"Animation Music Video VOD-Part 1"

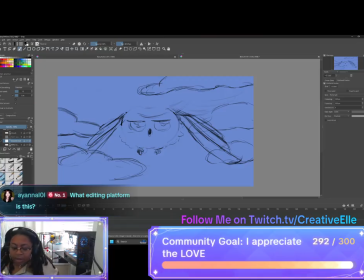I need to write that down somewhere. I can put it in my notes in my phone. I feel like casting light maybe on the sidewalk or road, but I'm not sure what scene. Yeah.
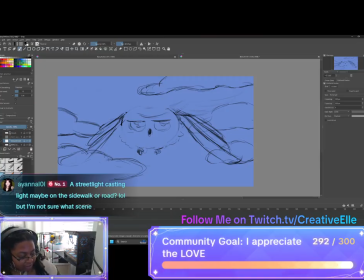Well, there's a part where I wanted to do a top view because he said
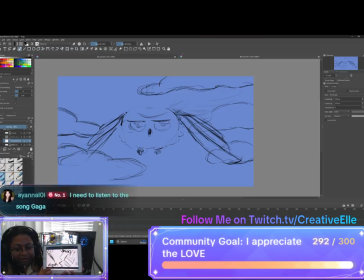he's asking someone what is it, he's asking the time, and so I was gonna have the owl fly over him and like the little dot, it'll be probably more than that.
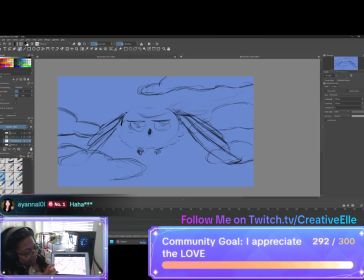I'll probably like do a little like shape of a hat, like the top of a hat or something, and then that's where I could have street lights. But even then, like I still for the most part have like little pinpoint notes of like
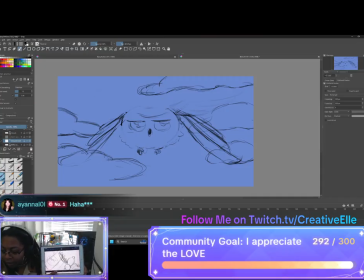where I kind of want some things to happen at. This is basically towards the end, so going reverse, I could have a street light or street lights in that view, because at the end of the song he says midnight. The clock strikes midnight.
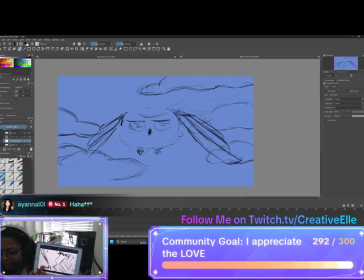This he's mentioning let's just say, like, I don't want to call it substance abuse, but he's just mentioning like drinking or whatever. So on this thing, I'm trying to think simple but still tea enough to be like, oh, that's pretty cool.
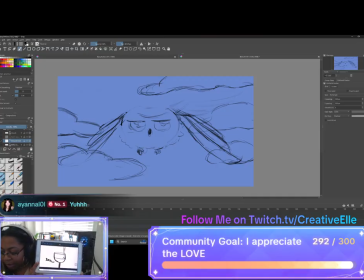So he mentions wine, so I was gonna have a scene of wine being poured into a cup, and just like a very simple scene like that. Well, it's based on what he says. That's not a great example or like saying, but like he basically said
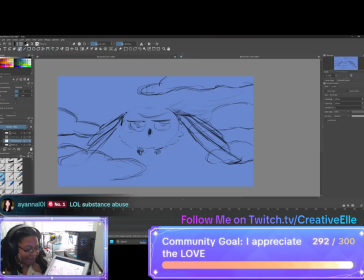I don't know, his daughter listening to that, it's not bad, but I don't know how you would take it. What did I do? Oh my gosh. Oh, now this part is what I'm actually excited for.
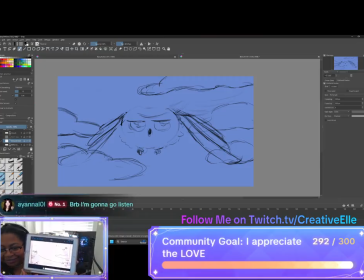Part of the song, oh, BRB. Okay, got you. Oh, okay. So there's a part where he says dues. No, he kind of ate this one.
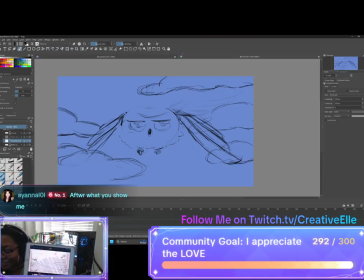So this one is gonna be fun, but he says dues, don't, more dues, don't. So I basically want the owl to basically like vibe to what he's saying and going zigzag, like from up and then like down,
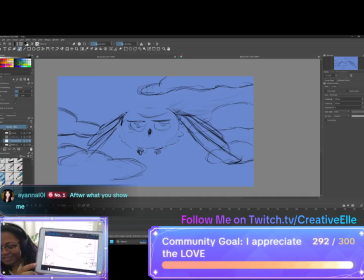up, down, as he's doing like a zigzag. Why can't you see this?
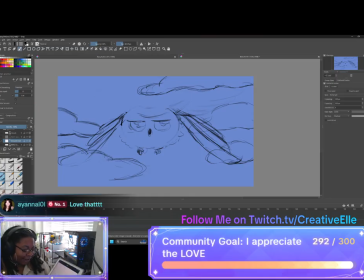Kind of like, yeah, so I think that would be cool. And before that, it'll be kind of like a reference to earlier in the song, because he does that same, like, I guess melody or whatever. And so in the beginning, to reference that, he
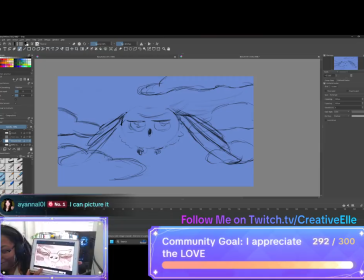mentions like, this is such a random scenario, but he's talking about a bag, something, something, something, and to match with bag, he did zigzag. So then when he says some in the bag, some alligator,
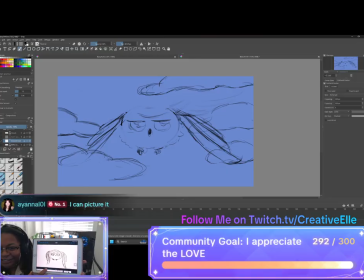and then he said when an alligator comes, you some zigzag zag. So then I basically have essentially the vibe is the owl. It's the journey of the owl in the sky. At least is how I'm taking it.
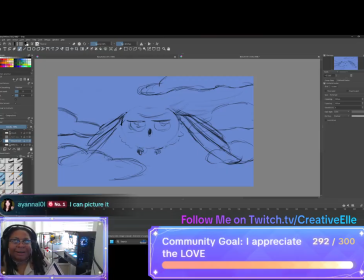This owl that he keeps talking about is essentially like, in other words, like a guardian angel is basically telling him to get it together.